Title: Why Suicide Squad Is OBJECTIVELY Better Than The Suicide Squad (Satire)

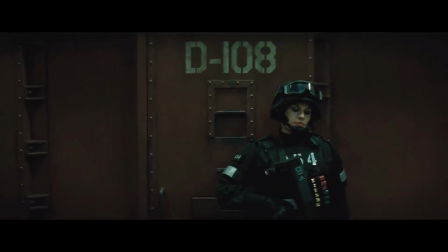0s
So as you guys all know, I love Suicide Squad. It's my favorite movie of all time.
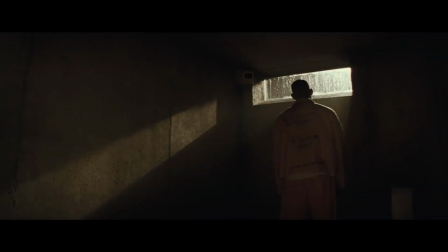5s
It has no flaws. It makes total sense. I watched the movie every single day.
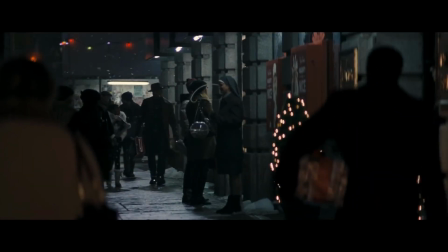11s
But you see, here's the thing. A lot of people online for some reason just didn't like Suicide Squad. So in truth, the storytelling here is very poor. It's a very choppy film. There are entire things that just feel ripped out and left on the cutting room floor. It was shockingly awful. That's how I described Suicide Squad when I came out of the theater.
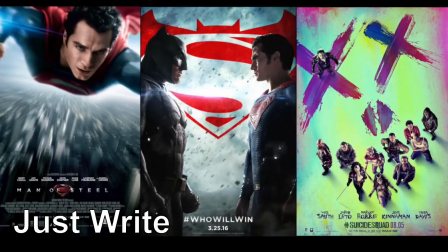29s
The editing was shockingly awful strike three for DC It's a sloppily written horrifically edited boring
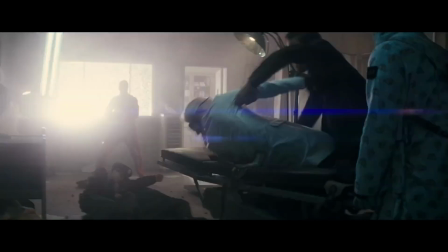37s
predictable Meaningless mess you and I both know that these people are just paid off by Disney dislike the movie I mean,
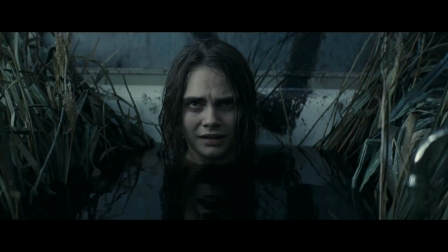44s
why else would anyone hate Suicide Squad?
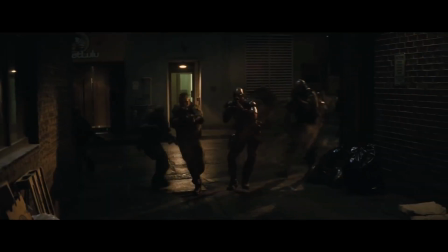47s
Definitely not because it's a bad movie or anything like that, but recently something happened James Gunn Oh A very untalented and terrible director who made the Guardians of the Galaxy movies which we all know suck.
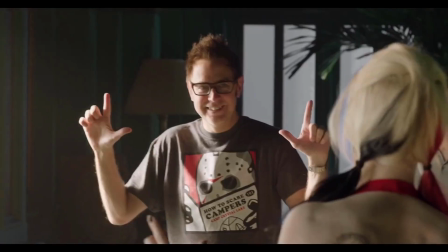62s
So anyways James Bum decided to make a movie that supposedly fixed all the non-issues with Suicide Squad and now
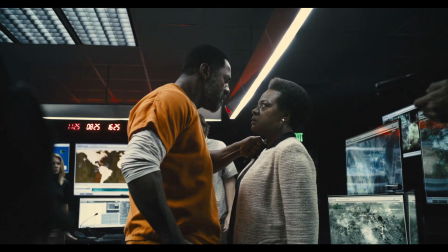71s
it's out and I finally got to see and I could say without a doubt that the movie is a slap in the face to all of us OG Suicide Squad fans.
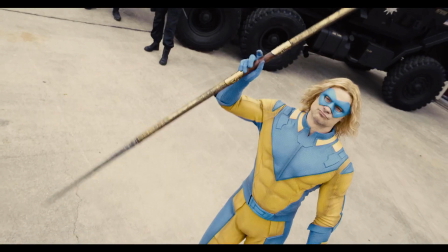80s
All three of us. The Suicide Suicide Squad is one of the worst movies I've ever seen.
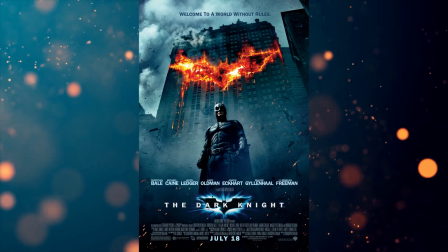85s
It's right up there with other terrible movies like The Dark Knight, The Empire Strikes Back, The original Lion King.
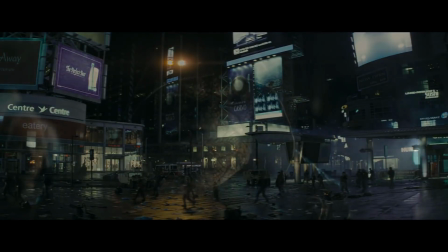91s
Yeah those movies suck. Suicide Squad is objectively better than those movies.
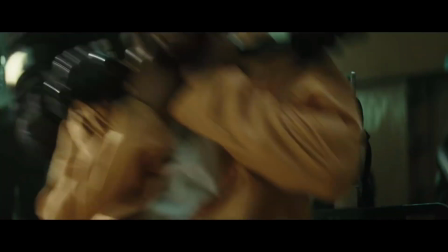98s
Suicide Squad is objectively better than THE Suicide Squad.
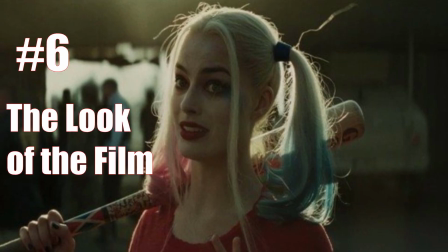103s
And I have 6 reasons why. I know this might seem small but hear me out.
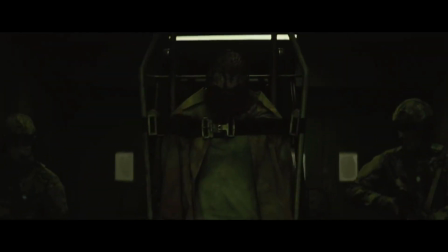108s
I just love how Suicide Squad looks. has this very dull look to it where everything looks grayish and brownish.
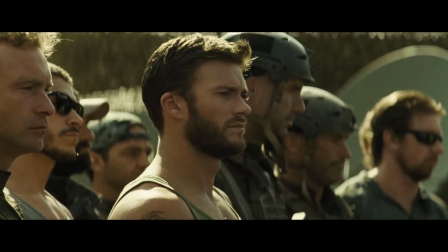115s
I love that there's no color because that means everything looks flat and bland. Put it simple, this is the most gorgeous film ever made.
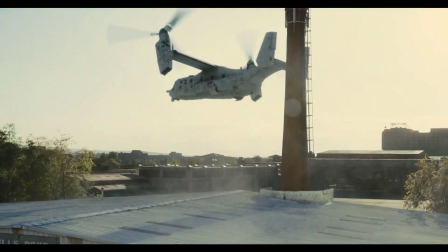123s
The James Bum movie for some dumb reason decided to ditch this. Film has a lot of color which gives everything a lot more life and gives this film a unique look.
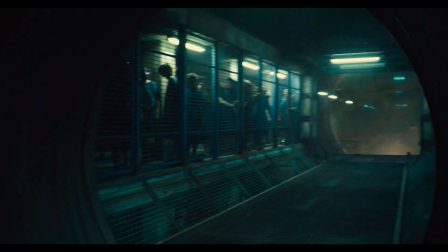132s
It looks terrible. I don't know how anyone could possibly say this movie looks good.
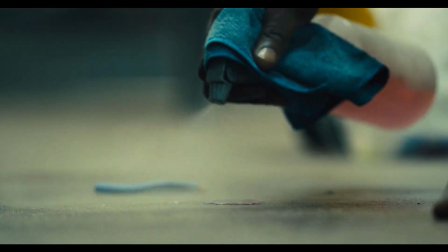136s
If anyone says the Suicide Squad looks good, then they're just being dumb, okay?
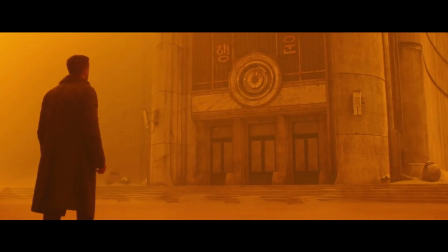142s
They probably think a movie like Blade Runner 2049 looks good. And we all know that that's easily one of the worst looking films in all of existence.
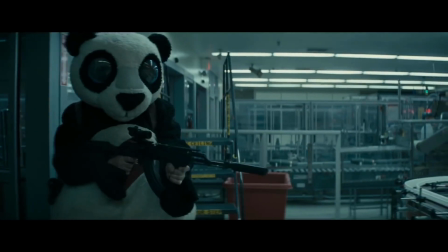151s
What made the original Suicide Squad so good was that every 10 seconds,
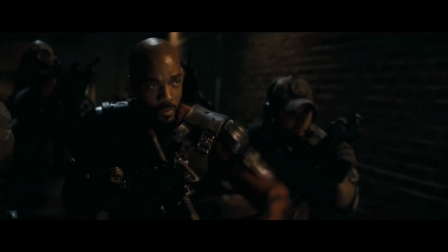156s
there would be some pop song that would play, which really makes the film way better.
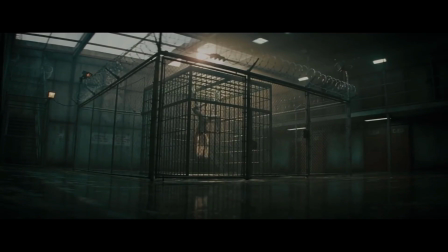161s
First three minutes, there are four songs. I loved how a lot of the time, the songs would feel out of place and would just break the tension in the scene.
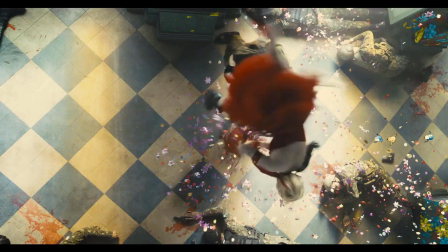169s
In the James Bum movie for some stupid reason they decided to only use songs at certain
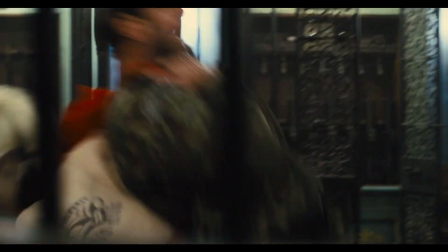175s
parts of the movie and the songs fit with the scenes themselves and didn't feel out of place.
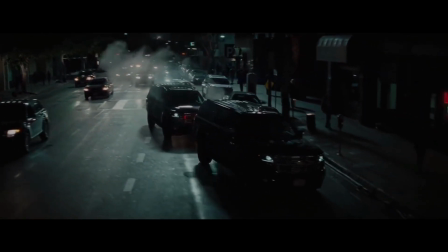181s
That's so stupid. Why would anyone do that? Playing music that feels out of place every 30 seconds will always make for a better movie.
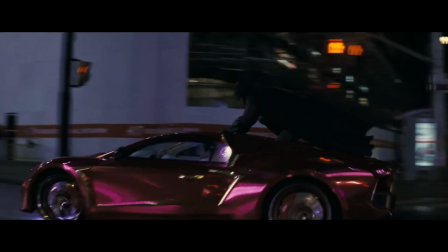189s
But as if Suicide Squad couldn't get any better and as if THE Suicide Squad couldn't get any worse.
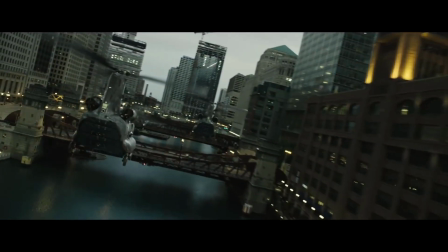196s
Suicide Squad is basically cut like a two-hour movie trailer where scenes don't really start and end.
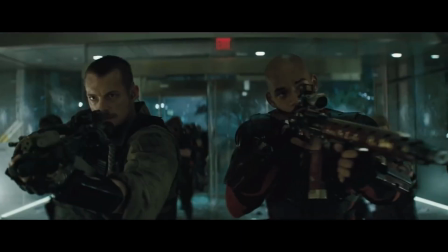201s
The movie just sort of goes from scene to scene without any of the scenes blowing in together properly like, you know, a normal movie.
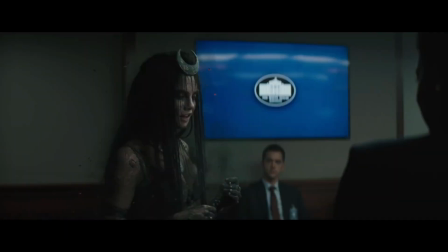208s
This is because the movie was edited by a trailer house. A lot of the scenes are shortened in the movie.
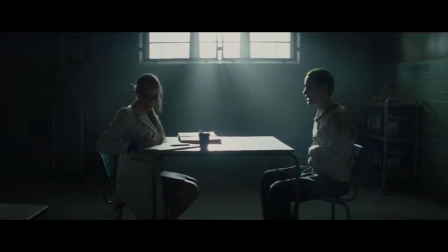213s
Like this scene was clearly meant to last longer, but they cut it down.
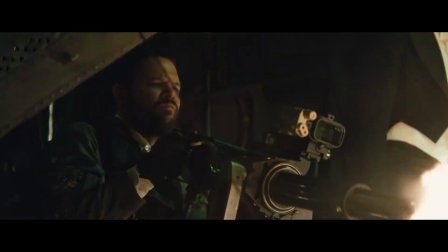216s
This means that the story and characters can't be fleshed out as much as they could have been because the movie is constantly cutting to another scene.
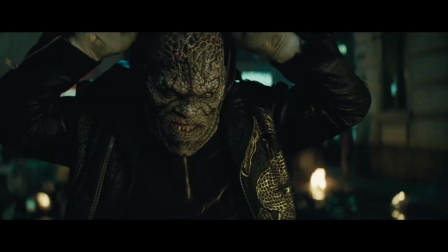223s
I love everything about it. I love that a trailer house edited the film.
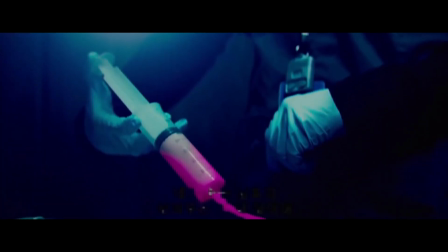228s
I love that scenes don't really start or end. And I love how choppy the editing is. I also love this random neon that's just thrown into the film to make you think it's fun.
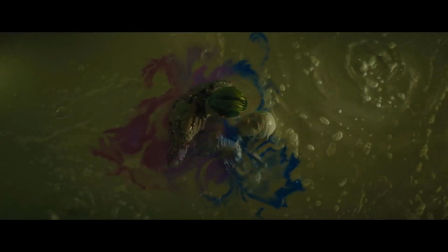237s
I love it. Reason number 54 for why Suicide Squad is the greatest film ever made.
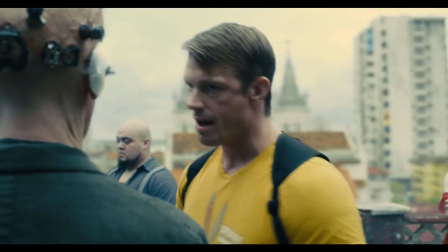242s
In THE Suicide Squad, the scenes have a clear beginning, middle, and end.